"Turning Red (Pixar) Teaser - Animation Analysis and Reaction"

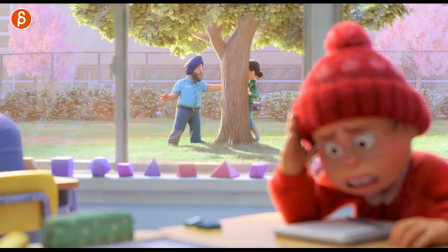[11:42]
So she has to move this way, and in order to do that, she needs to have a whatever a there could be something here where she puts her arm here to push off this way or a leg to go and push off this way it would be slightly strange for her to be
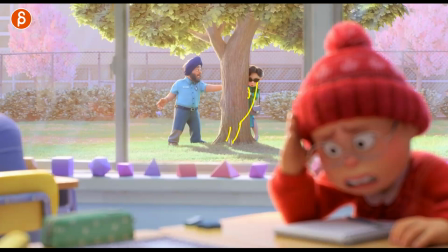[11:57]
like this like that imagine the legs are here and she's not really gripping anything and she'll be completely off balance maybe she holds back there maybe she will pull herself behind the tree we can't really see it but for anybody doing something like this you got to be very mindful of your foot
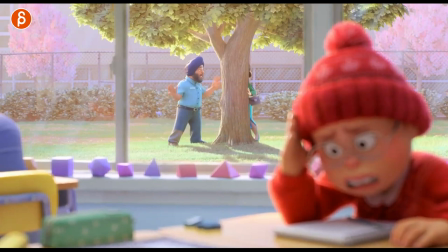[12:12]
position so for her to go over this way again that position mechanics wise is really good i also love that the
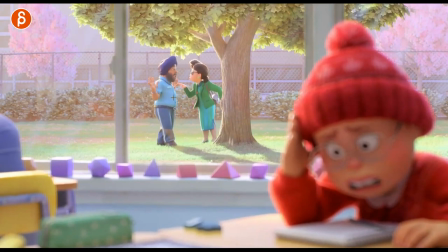[12:20]
finger here comes first and then that into all of this here this is a cairn gone wild
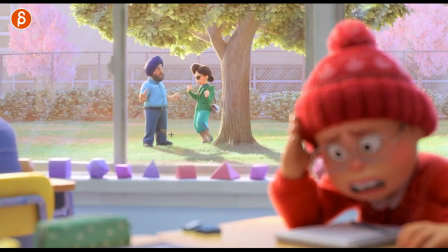[12:29]
i love how it's somewhat dainty but it's still into the shin and this is there you can see here the what i talked about the mechanics this is now a pain reflex so this is going to have the bigger move first because everything radiates out this way into him holding this here.
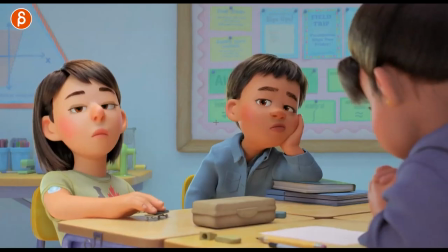[12:48]
I love how she kind of speeds over. Then he got that. Saw this. I got kits and yep, they all have that.
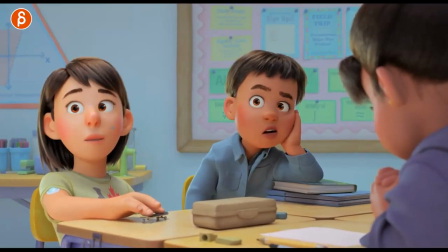[12:59]
This is also good for contrast in terms of how each kit reacts differently in terms of expressions, the facial, the timing. Of course, if you do something like this, I love interaction. So you got the pushing and the squishing of the shapes there that pulls all that up, the nose and the mouth shape there. Still looking this way, you've got an opening like that.
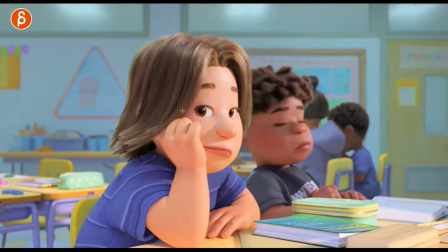[13:18]
Love that little contrast there of him opening, and then just that.
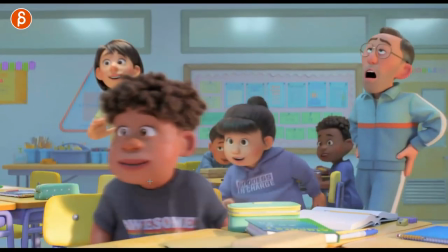[13:27]
That's complicated. Lots of mechanics here. I love this here.
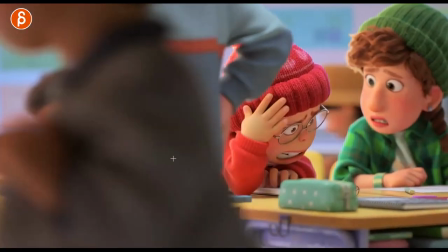[13:32]
I love this, the look of that. Foreground elements blurred out, background elements blurred out with still a focus on her.
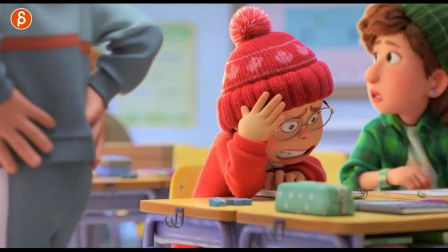[13:38]
I just really like the look of this.
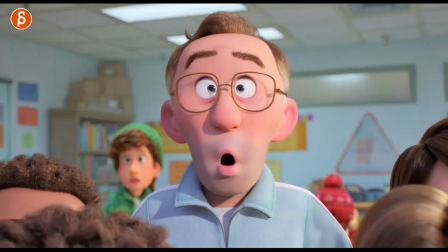[13:43]
There's so much to do. Why don't we continue on? I want to get to the red creature, which is her.
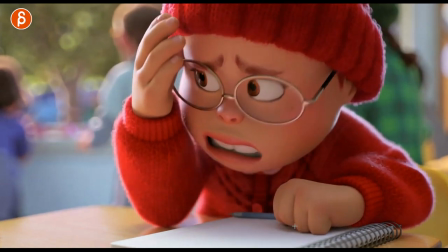[13:51]
Spoiler. Oh, this here, look at this. I know this is super picky, but you got that lifting of the elbow.
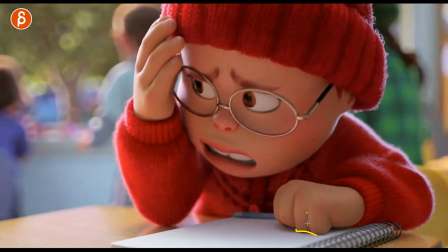[13:58]
The pressure releases here, and you can see the detail in how the fingers are moving.
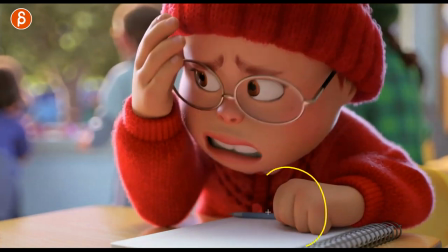[14:03]
So it's not just I'm going to move my hand up and do nothing here. You have to think in terms of compression.
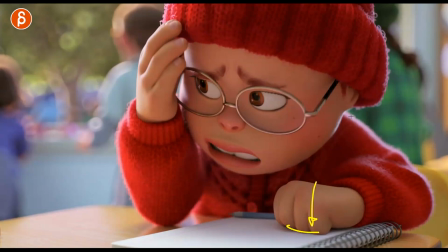[14:08]
This could be the fingers or, again, the hand on the cheek. And if the head goes away from the hand, Then the cheek is going to change, the hand is going to change, that compression, all that is going to change. You can see it even here. She pushes against this hand. So you have the glasses moving over.
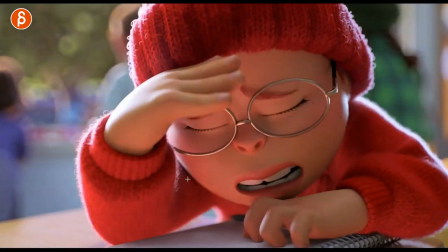[14:23]
I just love all that kind of detail stuff. Come on, it's so good. Detail in here.
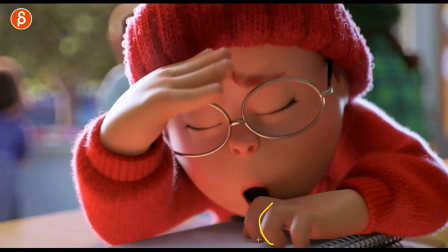[14:28]
As she's moving, you're going to have to have some movement and tightening of the fingers.
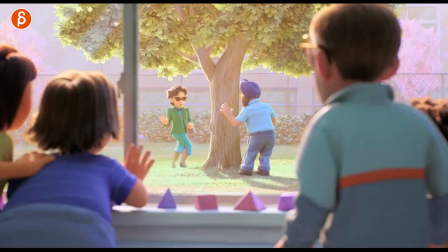[14:34]
And there's a slight offset in which fingers are moving. I mean, come on, this is Pixar. So you're going to have a lot of really good detail work.
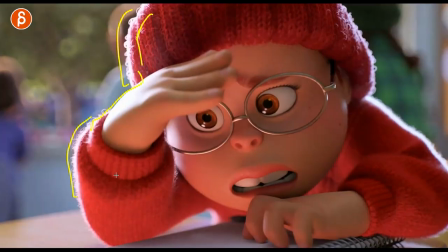[14:41]
Loving the look of the renders. Come on. That's great.
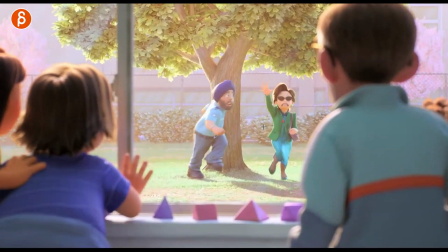[14:47]
I love that. The holding of the bag. Get your clean poses.
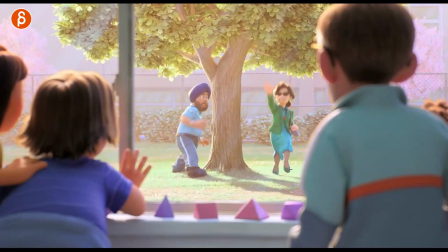[14:55]
This here again. I'm going to. The thing is. Feet like this. Right. Finger poses. That's sometimes easy to miss. So for instance. This hand. Pushing off. You could have a little bit of.
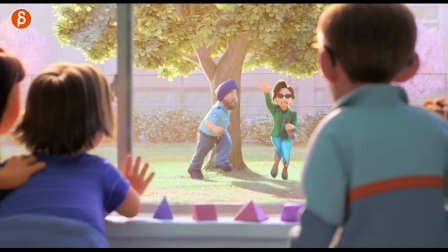[15:11]
Spreading of the fingers. with the compression, but as he lets go you can see the change in the fingers right there as they get off. It's a slight change, subtle, but it's still there. All those details. So same thing here. That foot gets on the ground. You can see how the shin and the legs pointed this way.
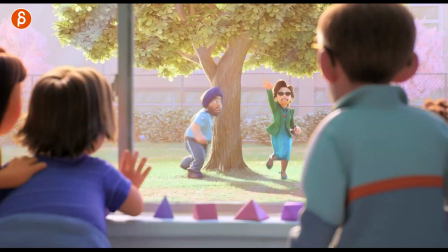[15:31]
It's maybe not the best color. Look at the angle of the ankle here going in. Ready? And right there you can see that It goes in, there's this type of compression there. And this is something that's just easy to overlook. As a student, you're already, you know, there's so much to think about in terms of body mechanics.
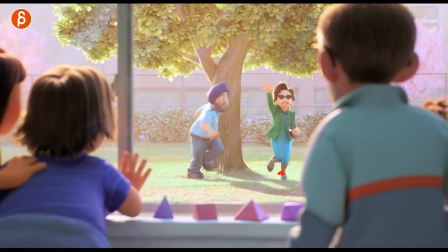[15:50]
And these are kind of the details that I personally wouldn't even push for at the beginning. You've got to really make sure that the balance, everything is right. But once you're done with this and it works, really think about the details and the compression and stuff like that, the weight and how this can come in in terms of rotation. Again, if the style permits, right?
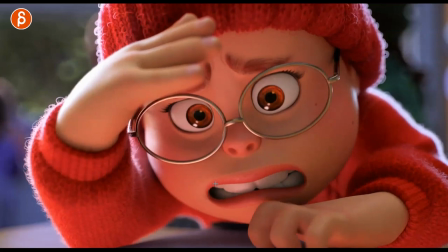[16:08]
If you want to put in that much detail in some, you know, whatever, TV shows or whatever, you're not going to have that much compression and complexity.
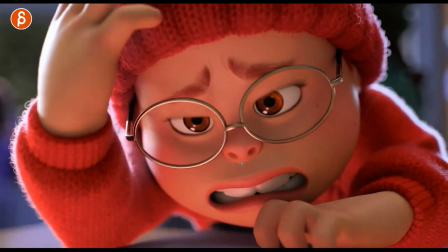[16:16]
Compression, complexity. Speaking of which, you can see a really nice close-up of how when this goes down, it stretches the nose a bit there.
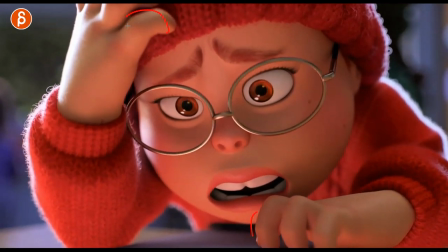[16:24]
Again, all the finger detail. You can see a bit of interaction as she grips and grabs her beanie here, how that moves.
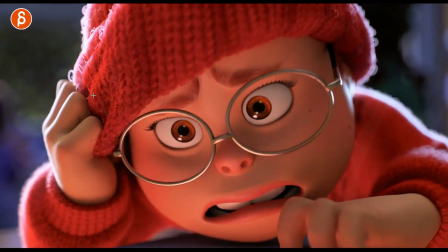[16:30]
I just love all that stuff here. Such great looking. I mean, this is going to be, oh, so good. grabbing of that.
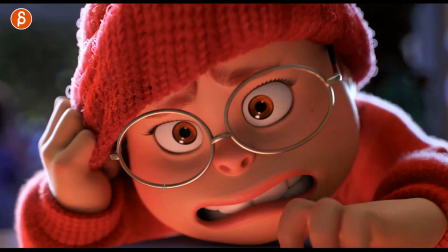[16:39]
I wonder if that's helped with sim as well, or all keyframes. Really nice close-up of seeing all the darts as they go over one frame.
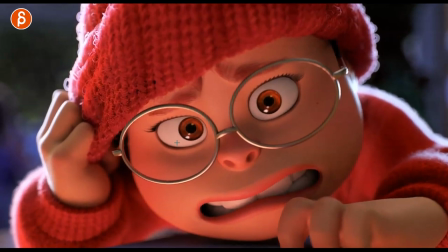[16:48]
This slide is in, but you don't want to be too spliny on the eyes.
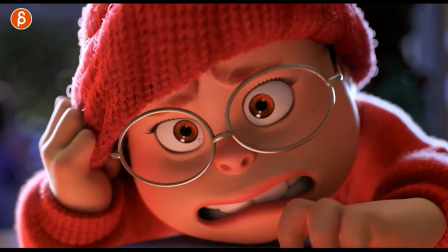[16:52]
This gets you a bit too swimmy, and if you're kind of spaced out or dazed, so this is your moment of, I am in, like this is stress, right? So you're going to have a lot of quicker movements. You see a slight little jitter in the head, a little high frequency, same thing in the fingers.
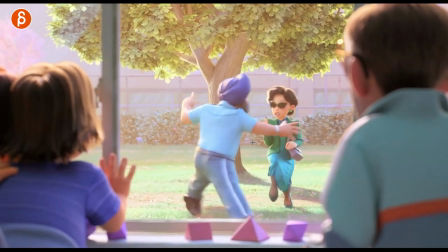[17:09]
This is so good. I mean, how long is this shot? Ready? Let's go back into your body mechanics assignment.
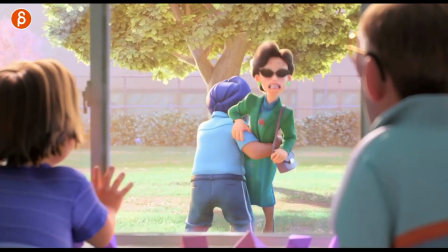[17:15]
And not that long, but great.
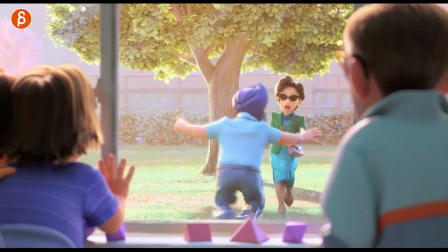[17:20]
Look at the contrast. You're not hearing the sound. Let me just put on the sound just for this.
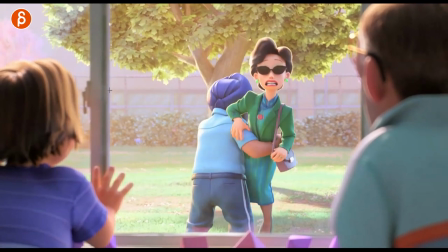[17:27]
This is great. Now you got your, it's mommy.
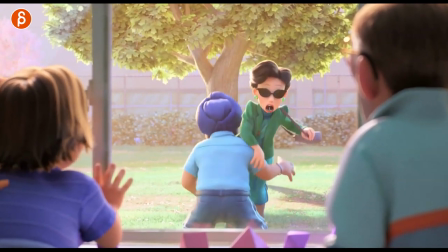[17:31]
You got that intensity of the voice. and it's paired with that going up and that for a higher contrast.
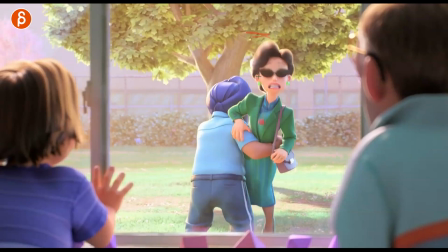[17:39]
You can see how high she gets here. I put on my onion skinning. And that, now it's this high.
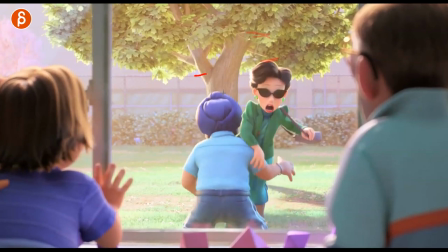[17:46]
And before that, it's here. So it's an escalation of stronger and stronger, but also because of the voice.
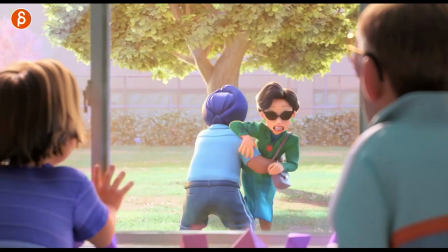[17:54]
It's by me. So this is for you doing a body mechanic shot. This is a really cool shot.
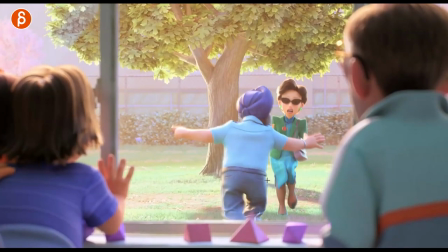[18:00]
A, you got complications of a run. and then you got a sidestep when you add the second character, right? So you got the complications mechanics-wise of these two. But then you start having interaction.
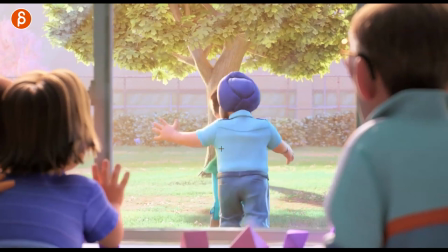[18:11]
Right now, it's a bit of a dodging side to side. Again, mechanics in terms of going forward and then side to side.
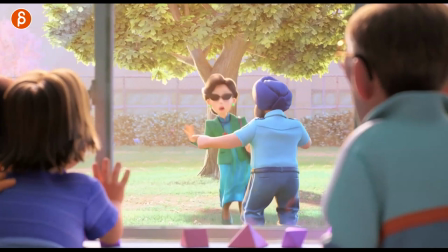[18:17]
So you have contrast. That's really cool. And if that wasn't enough, now you have this.
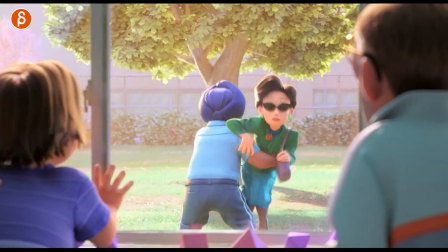[18:23]
Now you have compression and interaction. This is complicated to do. You can see that he also grabs her here. Here, she falls down and leans or leans, has like all that weight on that arm.
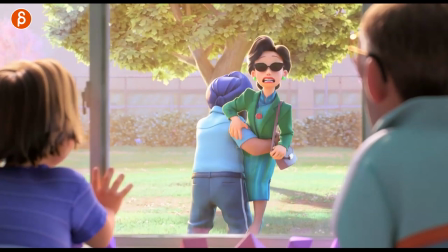[18:35]
So he has to come down because she's pushing him down and so on and so on. You got this where he starts to lift her.
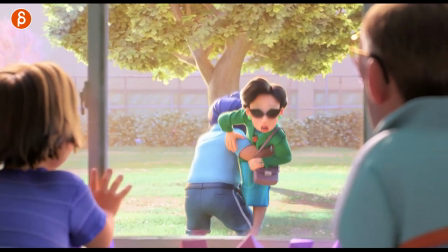[18:41]
So now she's less in control. That leg is going to dangle. I mean, there's so much in there in terms of mechanics, plus pantomime, plus lip sync.
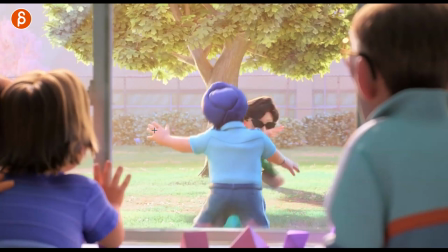[18:51]
So great. Framed in these two characters. I mean, I would love this.
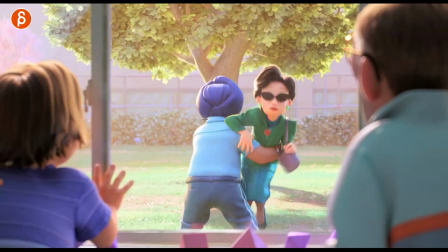[18:56]
If a student goes, what should I do in terms of mechanics? There you go. That's your shot right there. It's interesting.
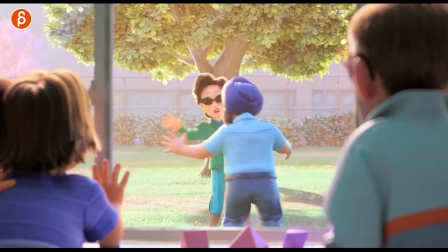[19:01]
There's a lot of contrast. It's complicated. You have a lot of possibilities to show off weight and interaction.
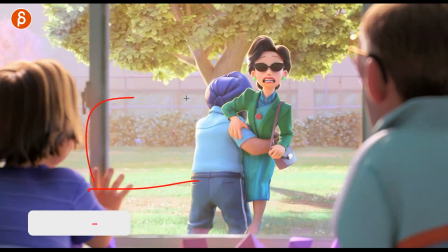[19:07]
But it still is a shot. It's not like a character in empty scene with a box and lifting the box, which I did.
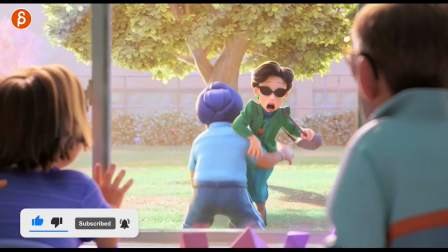[19:14]
Every student has that assignment. But this is more of a complicated mechanics that is just part of the shot.
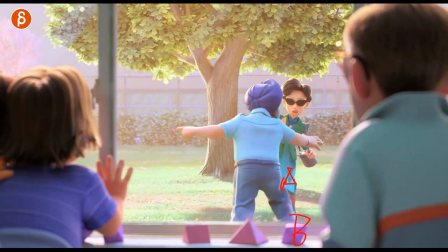[19:21]
The thing that she needs to do is I am going from A to B because I want to talk to my daughter. right and as she does that
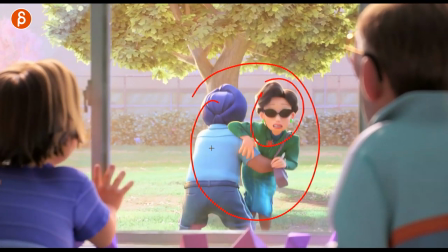[19:29]
this happens to be this so that's her objective that's what she needs but within this shot you got like the weight assignment in a way
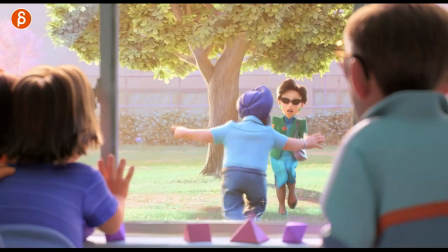[19:38]
you got a body mechanics assignment you got a walk in there so lots of separate quote-unquote student assignments that we had not as teachers
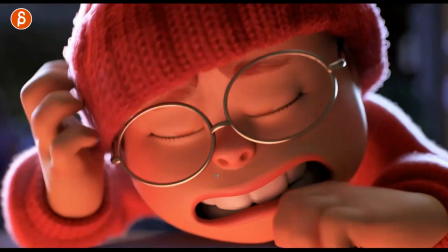[19:46]
are all in here in a really cool shot sorry i'll link it a lot on this here but it's just really well done again lots of really cool
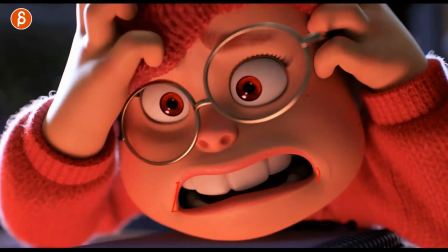[19:54]
detail in the shapes here now this This is red. I'm going to change color again.